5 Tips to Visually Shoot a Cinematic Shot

Hey, how's everyone doing today? This is Josh Noel from SonduckFilm, and I'm not hiding behind the computer once again. I'm in front of the camera, and we're going to talk about what it takes to visually make a great shot. I'm not going to be talking about how to make a great shot from a story perspective, but just from a visual aesthetic standpoint, what can you do to make a great shot?
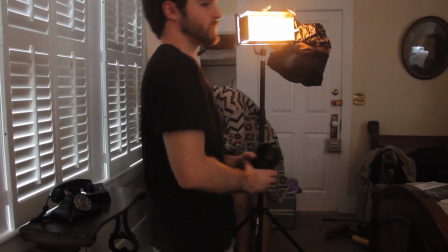A lot of professionals talk about how important lighting is, and they're definitely correct. It's one of the most important aspects of producing a beautiful shot, but it's not the only thing. So in this video, we're not necessarily going to be focusing on lighting. We're going to be talking about all the other aspects that go into making a beautiful shot.
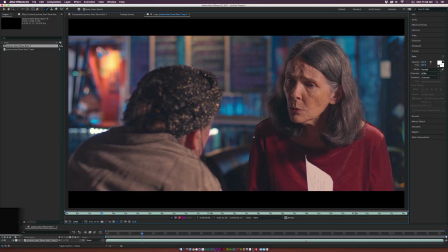So the first thing we're going to talk about is depth. To create depth, you need to pull your subject off the wall. In this case, we have our actress pulled off about 20 to 30 feet from the background over here. And if we would have shot the shot against the wall, it'd be a completely different shot.
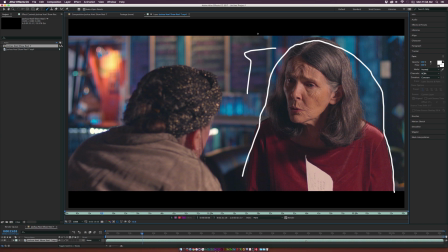But when you create depth like this, when you can be able to show a lot of the background, you're able to see a lot of detail. It makes the shot a lot more interesting. And you see we have these nice bokeh, we have a lot of out of focus elements, and we're really able to show off the space, and we're creating a nice depth of field. In my last video, I talked about some mistakes that filmmakers make, and I talked about how important locations are to have nice visuals. So in this one, we're going to talk about the background and how the background can make your shot look really nice.
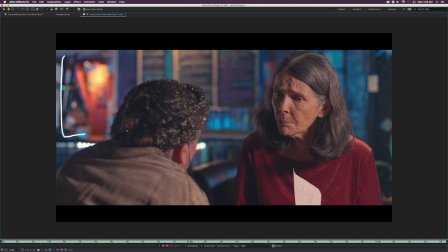So talking about background and location, we're able to showcase all these elements in the background behind our subject, and it looks nice for the shot.
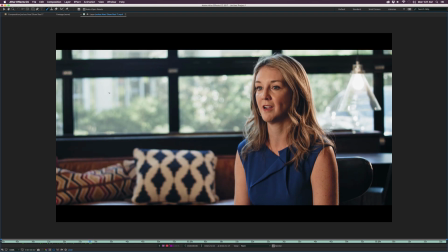And if we take a look at another shot over here, so everything that's in your shot, what you're shooting, what the wardrobe is, and exactly what the environment and the space is like is going to determine if you're going to have a good shot or not visually. As you can see, we have a little bit of lines going on here. Of course, that doesn't always have to be intentional.
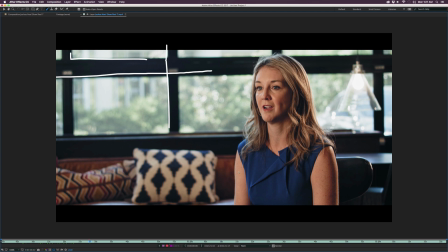In this case, it wasn't, but we do have this nice space. We have a little bit of interesting background elements. She has a nice shirt on that blends in with what's going on. Her skin tones is more of an orange teal going here. So it all matters what's in your shot, and it's not just lighting. It's a little bit more than just a few things. It's about what you're shooting. So another thing you can do to make your shot look visually nice is you can add a practical, which is basically a light that you can actually shoot on camera, like a lamp or a household light. Now, this isn't always going to work. You may not always be able to add a practical light into your shot. It might not make sense, but it does add a little bit of contrast into your shot. And it also gives your audience a point of reference to where the light's coming, and you can have a nice way to motivate your light with this practical.
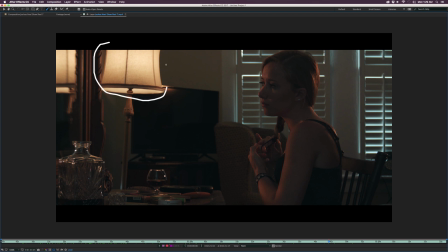And this is a good example of how a practical can work. As you can see, the practical is right here, and the light is punching onto our face right here. And this is just a good example because this is a very contrasty scene, and we really needed that motivation of light.
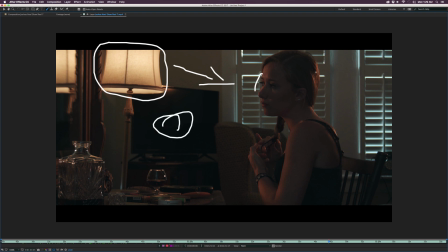And we have a lot of dark information over here, and we have our brighter pixels over here that's really punching that up and making the shot a little bit more interesting. Without this practical, this would probably just be a dark shot, and that's not good.
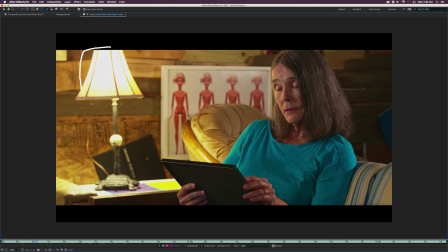So this practical is doing a lot for our scene. And here's an example. We have a practical right here, which is motivating the light on our subject's face over here. And if we took the light away, this would just be a dark background, and there would be no motivation of light here.
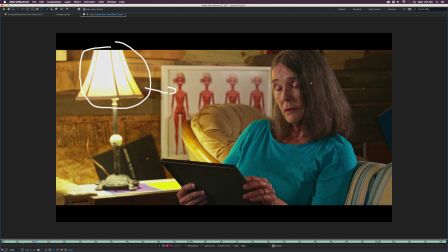So we would just have to assume that the light's coming from somewhere off camera. But right here, we have a full motivation, and we're able to light up this space. And back here, it's darker, so we definitely have that contrast because of that practical, and it makes sense. So something you definitely need to think about is the focal length of your lens. Do you want to shoot something that's extremely wide, or do you want to shoot it compressed like with an 85mm lens?
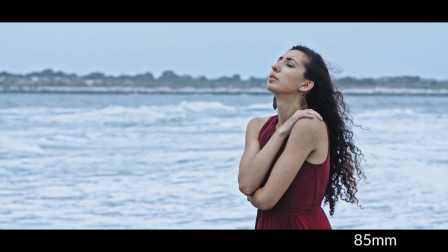This is definitely going to affect your image based on what's in your shot. So if you're shooting compressed, you're going to definitely minimize the background and bring it closer.
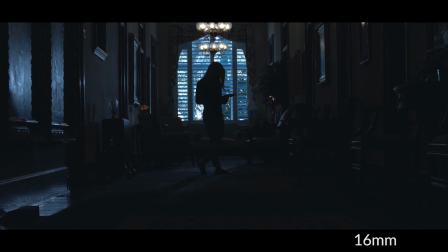If you're shooting wide angle, you're going to get more of that background and more of that environment. And those choices are going to affect your image. So the last thing I want to talk about is color depth. I'm not necessarily talking about color grading, even though that's a huge part of your shot, and you have to definitely dial in a good color correction and grade to have a visually beautiful shot. But I'm talking about color depth in the sense of lighting.